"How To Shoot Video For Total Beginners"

You do what I just did which is you put your f-stop higher and you deal with the fact that your background is not so blurry. But let's say you desperately need that blurry background for your shot. Say there's something back there you don't want people to see. Maybe a drifter has wandered into your yard and he's taken a deuce and you think my audience is probably not into that. Well, what you can do is instead of raising your f-stop, you can actually raise your shutter speed. I'll show you. I'll lower my f-stop, but I'll raise my shutter speed.
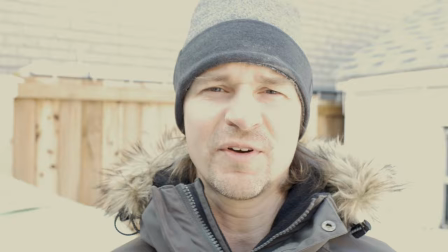So lowering the f-stop now to 1.4.
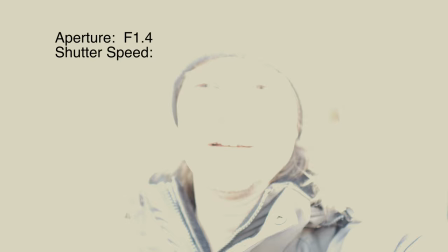And as you can see, that's totally blown out. So let's raise our shutter speed and
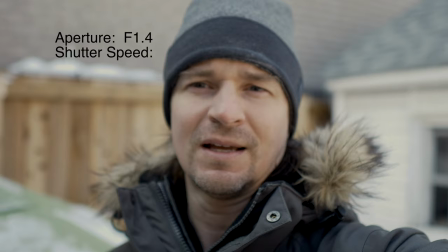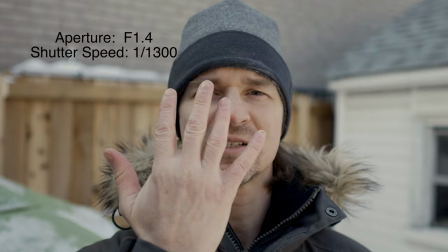right about there the problem with this is it doesn't create realistic motion blur so when things are moving through your screen it looks very saving private ryan
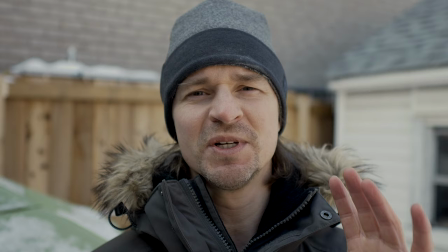very choppy kind of like an action scene and if that's what you're going for then that's fine but what i'm saying is if there's a lot
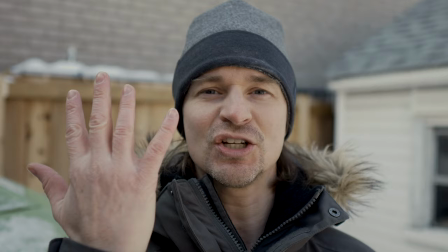of movement in your scene and you have your shutter speed this high you're
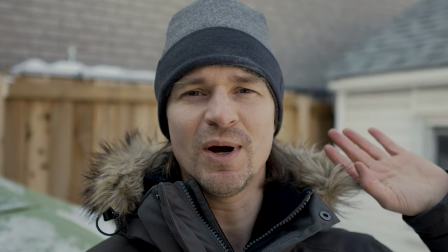going to get very very choppy motion so without a neutral density filter you got to make a trade-off.
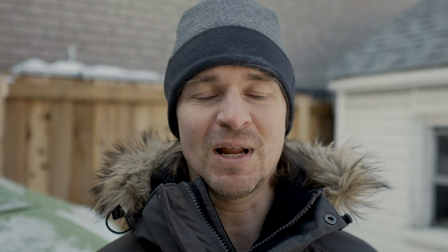Either a higher f-stop so that you have more of the background in focus or a choppier image if you're going to raise your shutter speed. I'm cold now. I'm going to go inside. Now a good alternative to going outside, which a lot of people prefer to do when they're starting out, is window light.
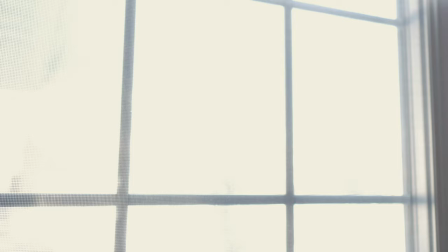You just set your camera up somewhere where the sun is coming through the window and it will shine on your gorgeous face and voila. Now this is great because you're not freezing off your buttocks and the light is generally not as bright as outside so you don't have to adjust your aperture or your shutter speed as dramatically to get the proper exposure on your image. Now let's move on to my preferred setup, which is what you're looking at right now. I like, I like when I'm in control. I like control of the environment. So I have no windows in this room. And what I have is a key light right here. A key light is your strongest light. Your main light is the key light when people say that.
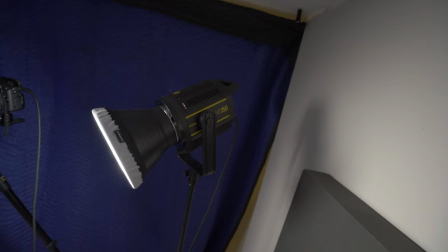And it has a nice big soft box on it. And then I have another fill light coming in over here to fill in the shadows on this side of my face.
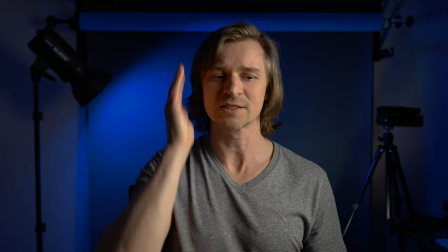Watch, I'll show you. See, this is what my face looks like without the fill. It's too dark.
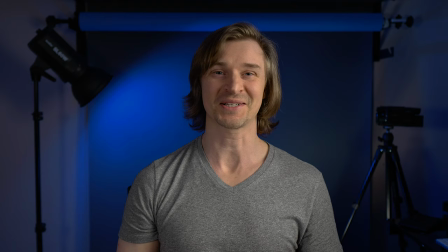I prefer, you know, a little fill. There we go. Back to pretty. And now, and then a lot of people will have a hair light in the back, just over there, shining down on their hair, giving some separation from the background. I have a bit of a different thing. I have a light just, just right behind me here. Can you see that? You know, it's not exactly what I want, but I don't have a really big space, so I don't have a lot of room for a good hair light. So this is what I've done to separate myself from the background. And of course, you can see here, I have some accent lights here. I've got a blue light coming down over here, and I have another light down here. You need a lot of lights. Lights is really the most important thing.